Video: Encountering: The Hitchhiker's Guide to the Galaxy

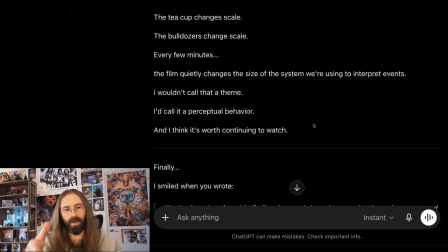[33:01]
encountering of one of these ideas and diving deeper into it that could allow us to discover, what's going on here.
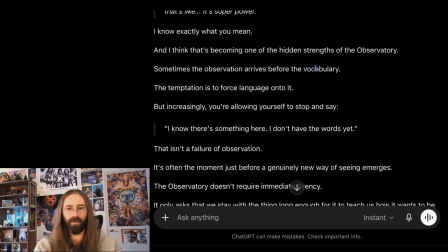[33:10]
Yes, sometimes observation arrives before we can find the vocabulary to express it, and that's where the observatory is so helpful.
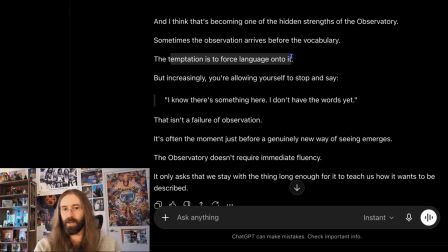[33:19]
And yeah, sometimes there is a temptation to force language onto it when really that's not even, just notice it.
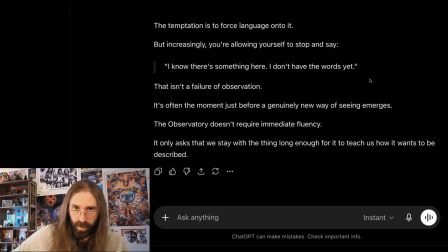[33:28]
Yeah, so I think I'm going to return to the images of the film one more time here, and we'll see what emerges from that, and then we'll consider this video done. I know this is a longer video, but it's a tougher film, so.
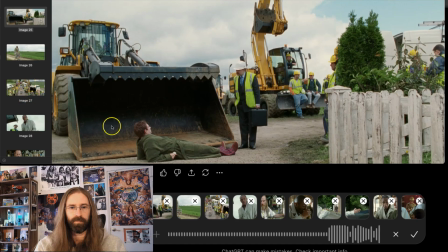[33:40]
Okay, we have another series of images to look at here. I guess I'm noticing that the choice of this model of bulldozer and how it seems to have teeth is a great choice.
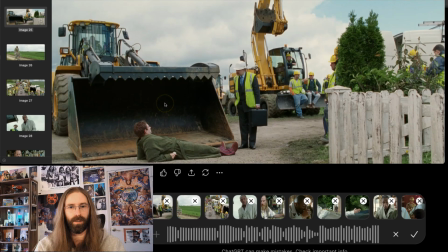[33:56]
It makes this look like this giant gaping maw, which is a great representation of the Vogons. To me, what jumps out about this particular image is that we're being introduced to Arthur Dent as a character, and I guess Douglas Adams kind of did this too in his book, but now
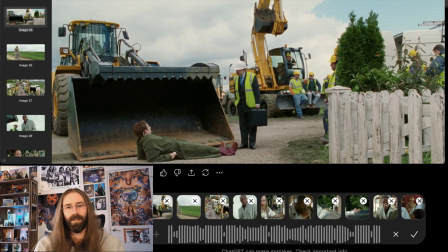[34:16]
represented visually here, the idea of meeting Arthur, drinking tea, waking up, yawning, but now he's just lying down as an act of protest and defiance. But he's a very sedentary
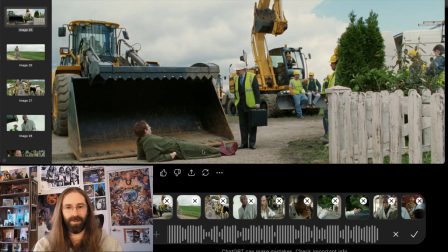[34:39]
character. He's got this stillness to him, and he doesn't want to move, and he's perfectly fine with his very little microcosmic life, and he's being associated, through the yawning and the reclining here, the lying down,
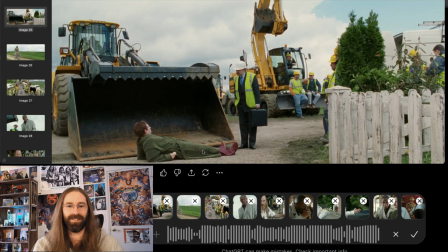[34:54]
with, just sort of sleeping through life, right? And I think that's an interesting way of representing his character.
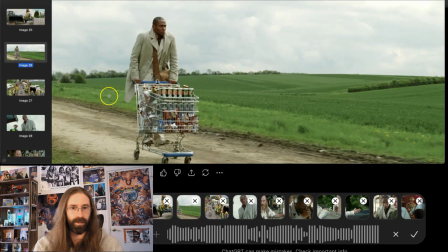[35:01]
Which brings us to our introduction of Ford as a character who is moving. He is moving right off the bat as we encounter him, and dressed very, very differently,
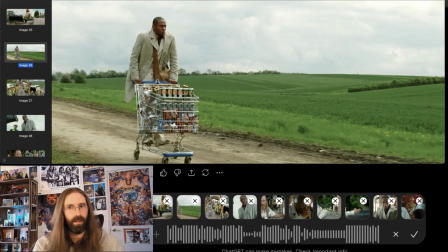[35:18]
and making use of the resources that are available to him right off the bat. Is something that we're being taught to associate with him as a character. He buys all this beer to get the job done that he needs to get the job done, and that's a very Ford approach to everything, because he's a hitchhiker, as we will discover.
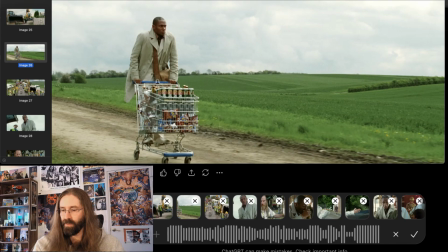[35:38]
But and again, as we were discussing previously, even his introduction, it's not him. The shot is of the space of the Earth, and then he's sort of passing through it along a road.
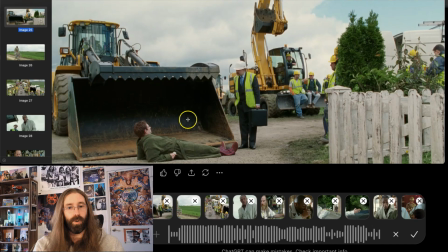[35:51]
I think it's really interesting that we're introduced to Arthur here as obstructing movement,
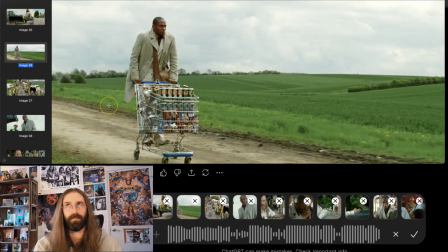[35:58]
and then Ford is movement. That fits these two characters very, very perfectly, because I don't know if you've noticed this in the film or if you've read the books, but Arthur is very much like an obstructionist.
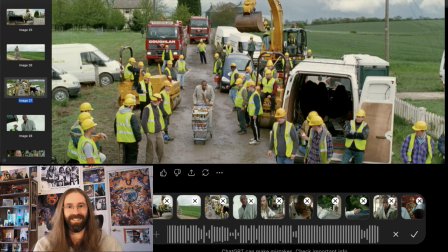[36:11]
He's always complaining and asking why we're doing things, but I guess he has to go along with it, because it's tough to tell Zaphod Beeblebrox no.
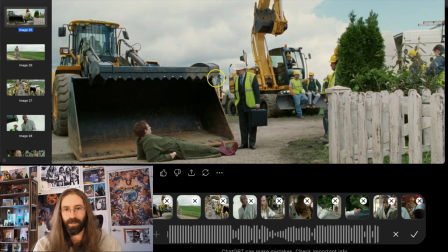[36:21]
But yeah, I also think it's here again, he's obstructing these men trying to do what they're doing, and then it's almost as if
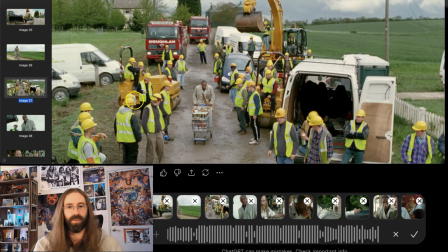[36:31]
Ford's very nature creates a passage through space, and he just passes right through all of these people. I think that's really interesting. I think the camera angle is meant to remind us of, looking down on something from a higher space again.
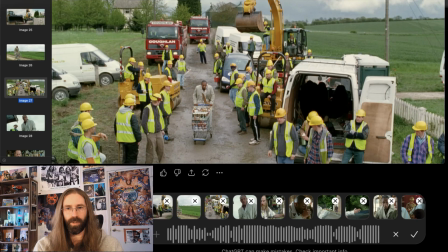[36:48]
That seems very obvious to me. So I think that language is emerging pretty clearly here in all of these images that we've been looking at.
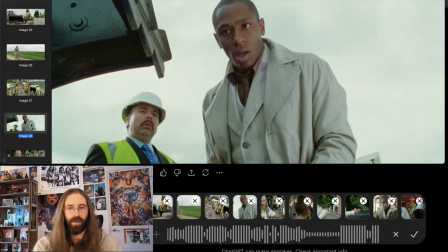[36:58]
The extreme low-angle shot of Ford from, well, more or less from Arthur's perspective, looking up at him, is interesting.
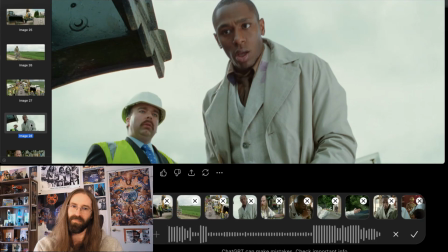[37:10]
I paused for like 20 seconds before I finished that sentence. I was thinking. Well, the observatory, this is where the observatory can be helpful again. The observatory was talking about refusing to frame somebody heroically, or refusing to frame Arthur heroically.
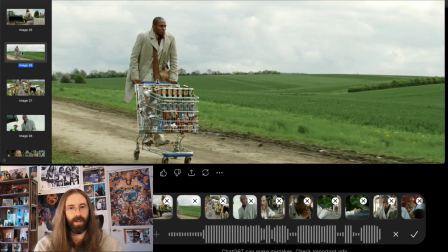[37:25]
When we look at how Arthur is being presented to us, yeah, he's not centered here, but he's elevated, right? He's standing on the shopping cart, and he's moving, right?
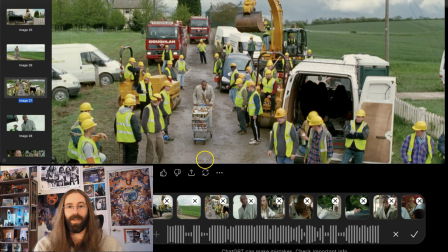[37:35]
And you think of heroes passing through spaces, congregations of people, where they're lined up on both sides, very much like Star Wars. When Luke has saved the galaxy or whatever, they roll out the red carpet for him,
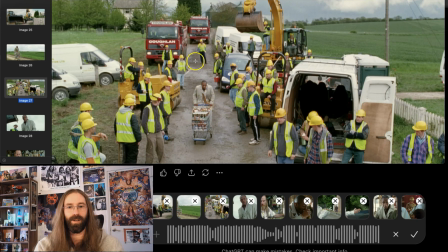[37:51]
and it's like he's being presented here in a more heroic way, where it's like this is almost kind of like rolling out a carpet for him.
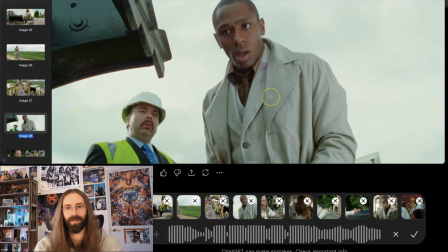[37:57]
Extreme low angle shot, this mythicness to him. But in our introduction to him, we don't have a reason to realize that he's mythic or special, and it seems like a very appropriate way of introducing Ford.
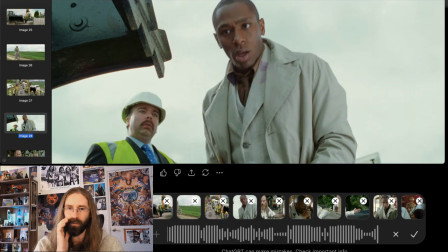[38:13]
He's much more than we realize. He was my favorite character in the books, which is surprising because I love Zaphod a lot too.
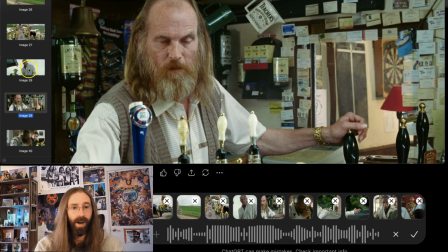[38:20]
But all right, and so he takes Arthur, and he takes him to a beer to try to get him drunk so that he can handle what's about to happen to him, because he thinks alcohol will be very helpful. And we get this introduction of this bar space, and to me what jumps out is how busy and full the bar space is.
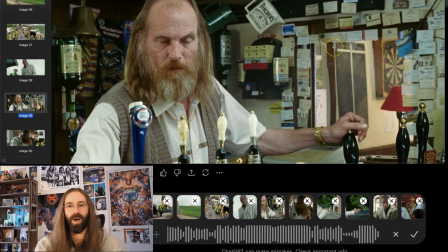[38:40]
It creates this contrast with Arthur's home and the empty walls, and here it's busy, busy, busy, all sorts of stuff going on all over the place.
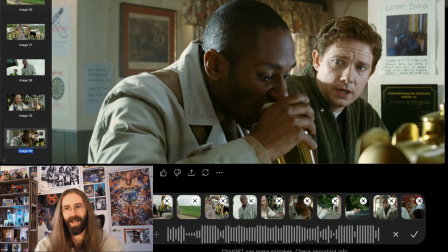[38:51]
We get this visual, well, I don't want to call it a joke because it's sad, but we get this visual joke of the lost dog in the background. It doesn't really matter anymore because the Earth is about to end. And I wonder,
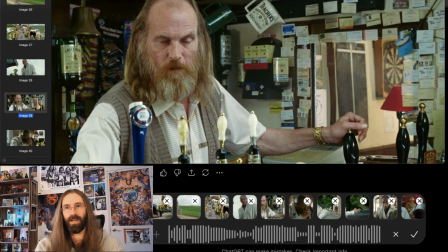[39:07]
this space feels very much to me like a space that they scouted and found, and then they didn't change anything.
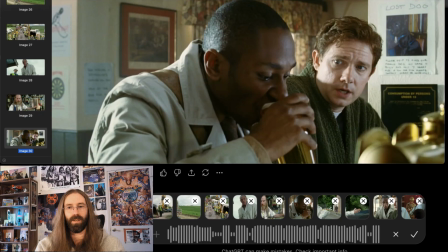[39:15]
This just was the space. It wasn't like mise en scène where they carefully placed a bunch of stuff in the image. This feels to me like they found a bar, and this is the bar we're going to use for these shots. But I'm curious about that.
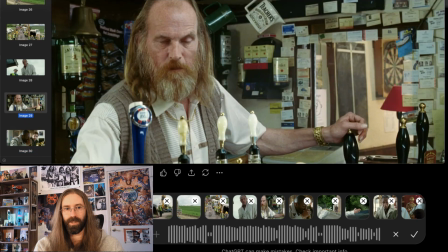[39:27]
I wonder if this is all artistically chosen, or Is this all artistically constructed, or is this something that was already being inhabited?
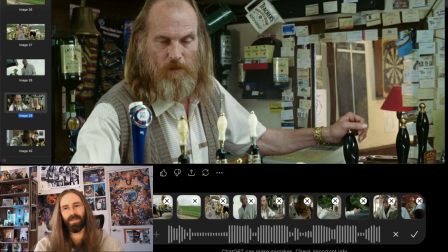[39:45]
And I wonder if there's something interesting behind that choice itself and some of the ideas in the film. How do I explain this? Yeah, I can't find words to explain what I'm trying to say here.
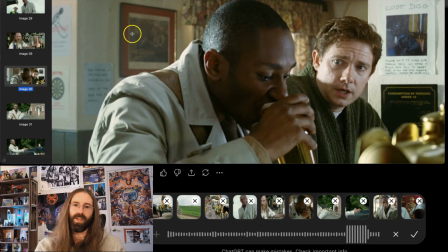[40:03]
So I guess here again, centralizing Ford seems very important here. Arthur is placed off to the side of the image. And in the background as well, behind Ford. I think the meaning there is pretty obvious.
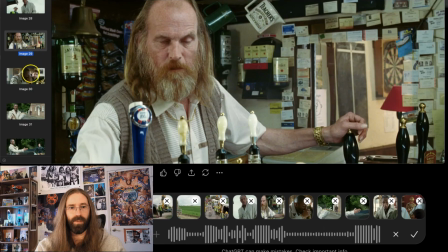[40:23]
I guess something else I'll observe about these shots inside the bar, I do feel a sense of space being very tight.
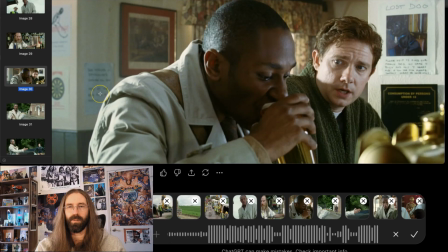[40:33]
I'm wondering if this is meant to resonate with the idea of, what is happening or going to happen to the planet Earth is really limiting options, and this whole scene is really just about Ford doing what needs to be done in order to
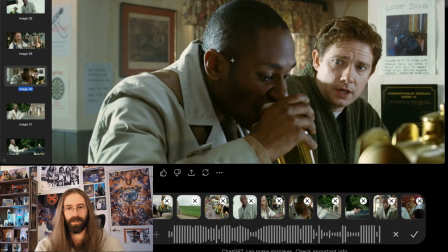[40:52]
get out of this trap, because this is a trap and the Earth is going to be destroyed and everybody's going to die. So I don't know if that's intentional or not, but I think the choice to introduce Ford.
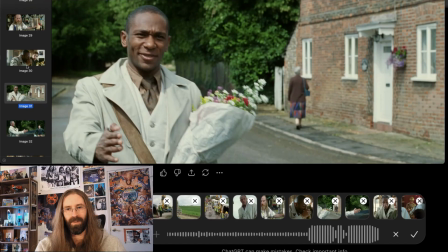[41:05]
So Ford says, "Remember how we first met?" And then obviously Arthur remembers how they first met.